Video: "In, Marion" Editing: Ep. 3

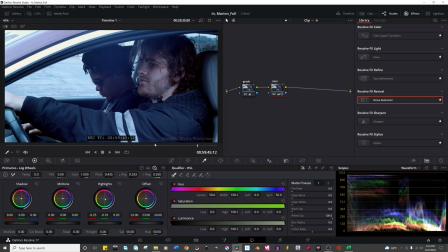12:28 So yeah, I'm okay with that. I like the blue. It's almost this like purple. It's cool. So I'm okay with that. I think for our highlights, our mid-tones, we probably need to add some more red back in there.
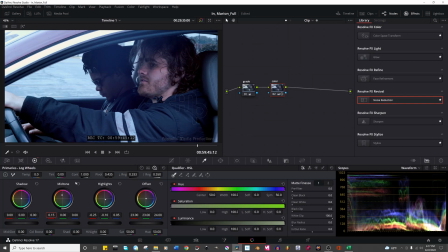12:41 That's probably too much red. Just for these skin tones, you know what I mean? So like without it, just a 0.15. With it, like how much more it changes. But we're gonna add some green in there too for skin. Do a little bit less.
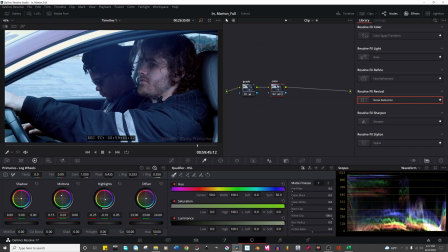12:56 So like you can kind of see the skin tones before. It's really making it pop now. This is probably too much though, to be honest with you. And then we can just kind of take out some blue, and that would probably help warm it up.
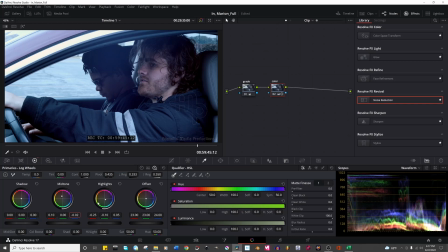13:16 0.03, 0.02. Okay. And honestly, for the mids, that might be okay. What do we do this? Let's go. So we're not taking off any more of the mids because I don't want it to be too dark. Let's go boom.
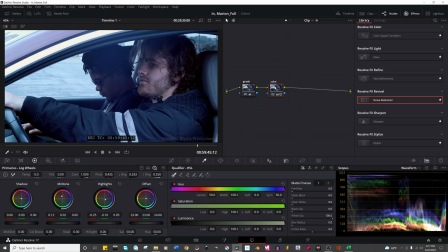13:34 Let's go 2, and let's go 0. So then now our highlights, taking out some of the green in there, like in the thing here, and then skin tones, kind of making them pop a little bit, and then shadows.
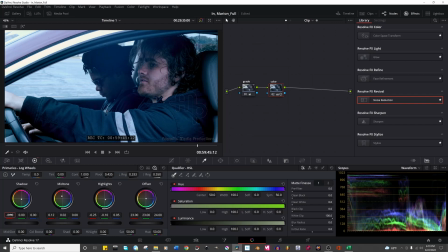13:48 So what I like to do with my shadows, and I'll do a drastic version, but taking off that red really adds that like cinematic blue, which I like, but I don't want to overdo because I like my blacks black. And this scene here being as blue as it is already, which I'm going for,
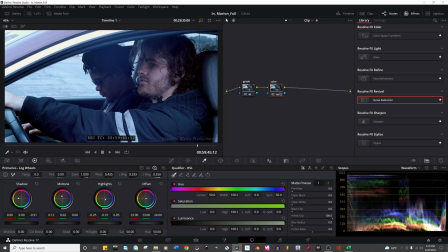14:07 like I can try to balance it by crushing those blues and trying to make it more white balance or whatever, but I don't like it. I don't like it. I like the blue in there, so I'm going to kind of keep that there. We can probably add some green in there too. But let's take off the red.
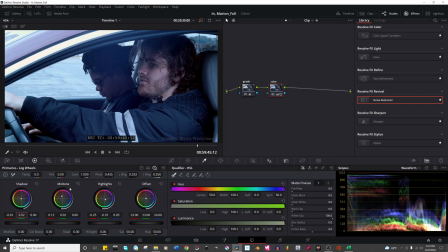14:28 Let's actually add a little green in there. So now our coloring, super simple, but adds a bit of a pop. So what I'm gonna do, I'm gonna grab my still.
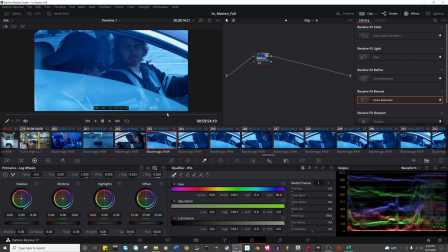14:44 I'm gonna go to my reverse shot here and see how it goes.
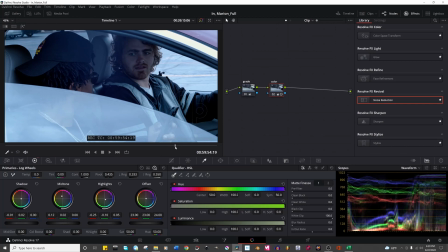14:55 Okay, so a couple of things.
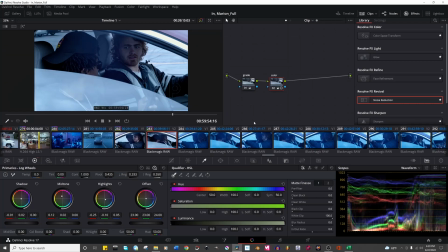15:00 couple of things here. So if we're kind of going back and forth, does it look like it's in the same world? Yeah, pretty much. I feel like this side is a bit darker just because the sun's coming from here and I'm kind of blocking that there. So from this side of the grade, I'm actually going to boost the shadows up a little bit more.
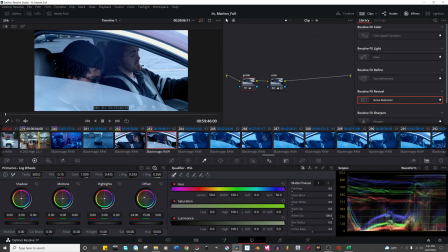15:22 Like if we're just going to go the darkest part of his jacket, right? It's close, but it kind of goes out there a little bit. So I'm actually going to raise my lift a bit.
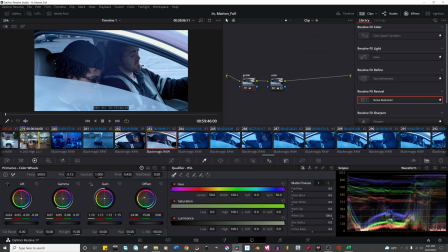15:41 And I think that's better. I think that helps. It's still nice contrast, but I feel it helps. So kind of looking at it now this way, I think even though it is blue, it is very blue.
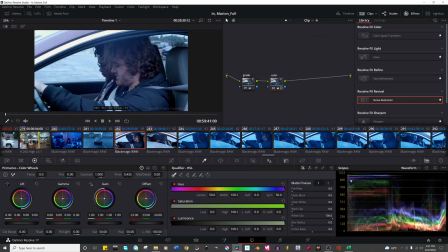15:54 Shadows, highlights. Highlights here actually pretty balanced. The red is up here, peaked a little bit, but blue obviously in their main part here. Maybe we can go harder on the blue.
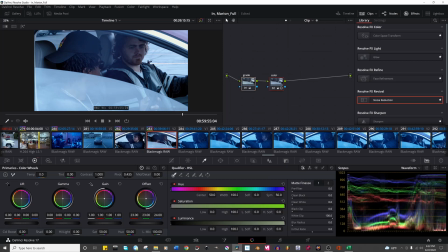16:08 I don't know. Let me try this. Let me go a little bit harder in the blues.
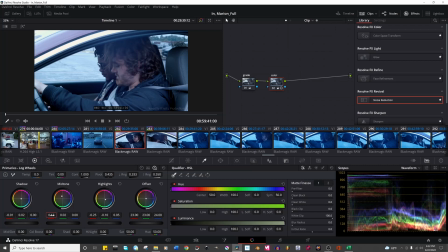16:14 So let me take off some midtone. So let's go just. Actually, no. I'm gonna keep the midtones where they were, and then I'm gonna take off a bit more red in the shadows.
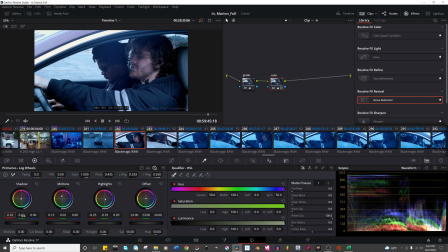16:35 I'll leave the green there.